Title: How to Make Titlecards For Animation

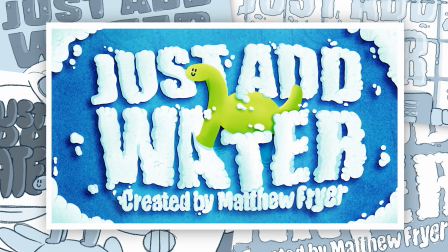0:00 In this episode, we'll take a look at how to make a title card for your own animations, including what information to include and ways to make them engaging and intriguing, without giving away too many spoilers.
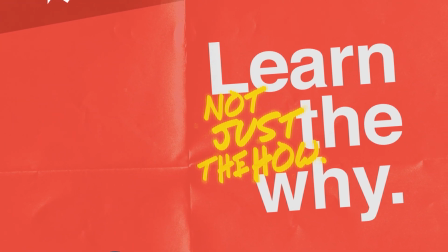Hello everybody and welcome back to TipTut and welcome back to the How to Create an Animation series. Last episode, we looked at creating the backgrounds for our animation, so if you haven't watched that episode yet, you can do so here. If you have watched it, great. Let's talk about title cards. You see a title card at the beginning of most animated shows on TV.
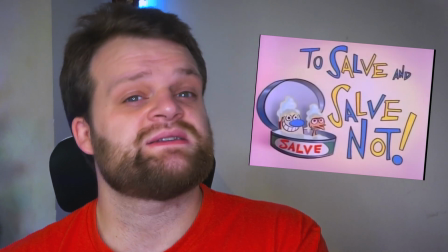0:38 Whilst not strictly necessary, they are a great way to tease the upcoming content and intrigue the audience,
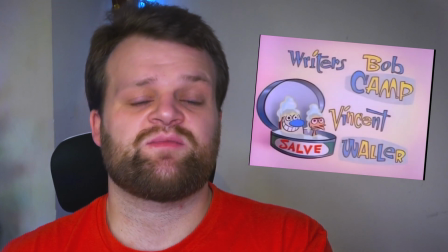0:43 but they also serve as a way to give pride of place to the hard-working animators,
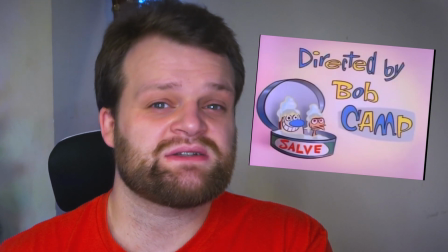0:47 storyboarders, writers and other crew that have invested their blood, sweat and tears into making the damn animation in the first place.
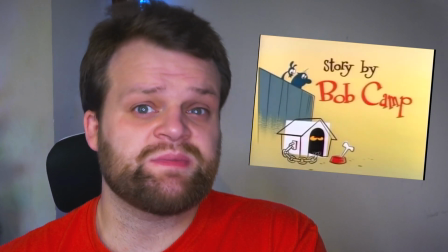0:54 Title cards can be pretty simple, consisting of just one image, or can be a succession of images, but basically serve as a pre-roll credit sequence.
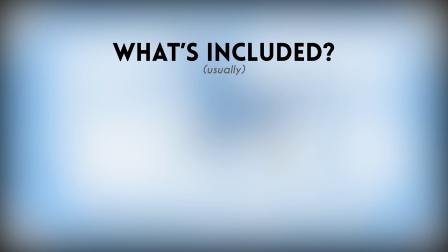1:03 They have a few parameters that are usually included, so let's go through them now.
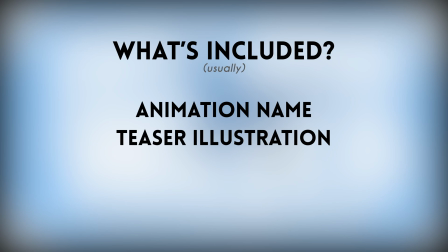1:07 They include the name of the animation, an illustration that teases the content without giving too much away, the credits, usually writer, director, and or lead animators, but can include storyboarders, in-betweeners, voice artists,
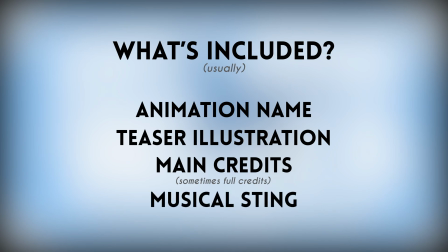1:19 etc., and theme music, or a musical sting, to connect the title card to the first scene of the animation. The most important thing to get right when making a title card is the theme. Usually, the title and credits aren't just text on a page, but rather part of the artwork itself.
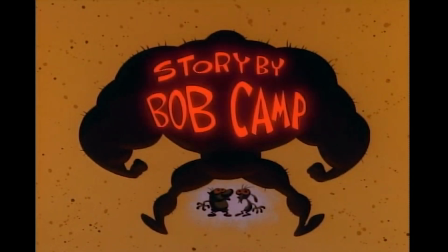1:35 Take this Ren and Stimpy title card as an example. Here, Mad Dog Hoek is both the title of the animation and the main antagonist.
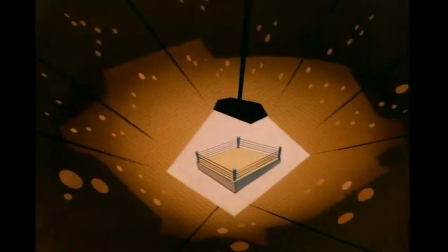1:43 These are tied together by printing it across a hulking figure's back, with Ren and Stimpy cowering between his legs.
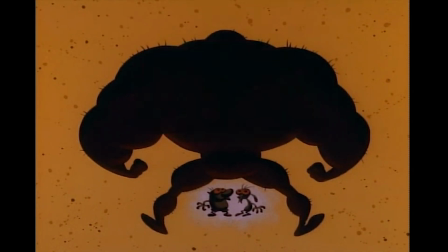1:49 This gives us an idea of what the animation will be about, the name of the animation, and the main characters all in a single image.
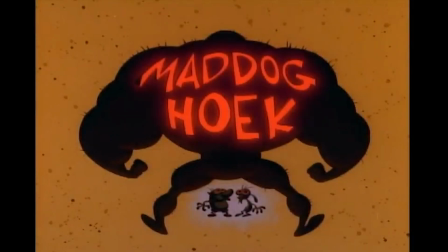1:57 The text then flashes in and out to reveal all of the people that worked on the animation. So this is an example of a great title card with strong imagery and efficiency,
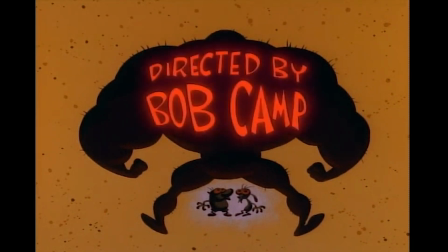2:06 which is super important, especially for a show like Ren and Stimpy, which had a budget of two pieces of wet tissue paper, an IOU for 50p, and a deadline of yesterday, goddammit, don't make me tell you again. Let's look at another example, this time from the older Looney Tunes cartoons. Here, the budget was even more shoestring.
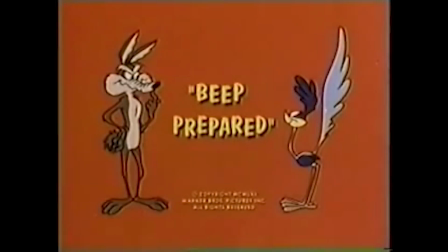2:25 A plain colour background, using actual cutouts from the episode, just a title and a legal disclaimer.
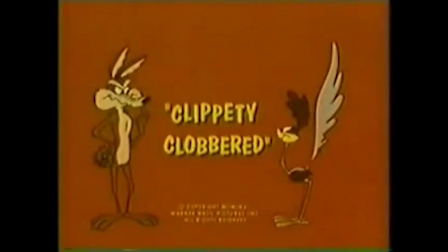2:31 Not exactly a work of art, and basically gives no information about the upcoming episode, but it is very much representative of their era and company. I love Looney Tunes. These title cards are rubbish. But they do have one thing going for them. Each week, you see the same thing, and that's great for branding. Final example, this time from Fairly Odd Parents.
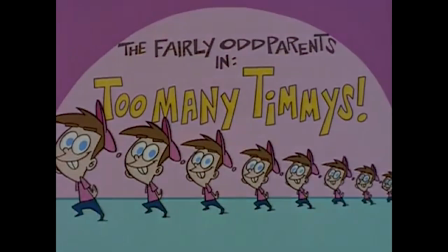2:52 The older episodes would have a custom illustration with the title of the animation, and a bit of repetition and branding with the prefix, the Fairly Odd Parents in...
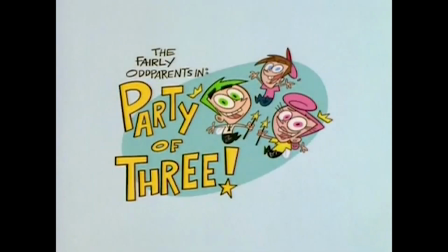3:00 Lower budget and efficient, which is great, but no shout out for the crew, which isn't as good.
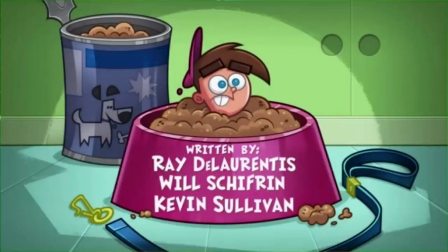3:06 Later episodes would include pre-roll credits over a very similar style illustration,
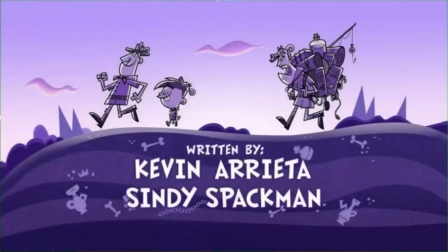3:10 which would do a great job teasing the upcoming episode, combining the best of both worlds. Fairly Old Parents has some of my favourite title cards of all time.
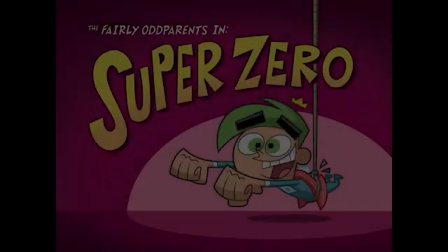3:18 This is very much the era of animation that I grew up with and the hyper stylised art style really stands out to me as unique and engaging. So with all of that information in mind let's take a look at making our own title card. I think as I'm literally the only person involved we can dispense with the full credit sequence and just have a made by Matthew Fryer credit. So let's focus on the title and illustration, then tack the credit on somewhere. Well, the title is Just Add Water.
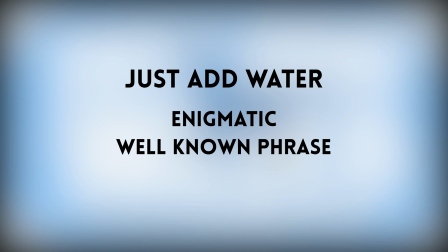3:47 It's enigmatic, recognisable as a global phrase, and relates to the story without giving away any real information. So that's easy enough. For the illustration, we need to find a cool way to incorporate the key themes and ideas from the episode without spoiling the gag.
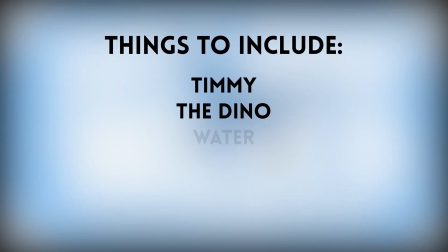4:01 Things like Timmy, the main character, the dino, water, bath, Damage to the house, childhood toys.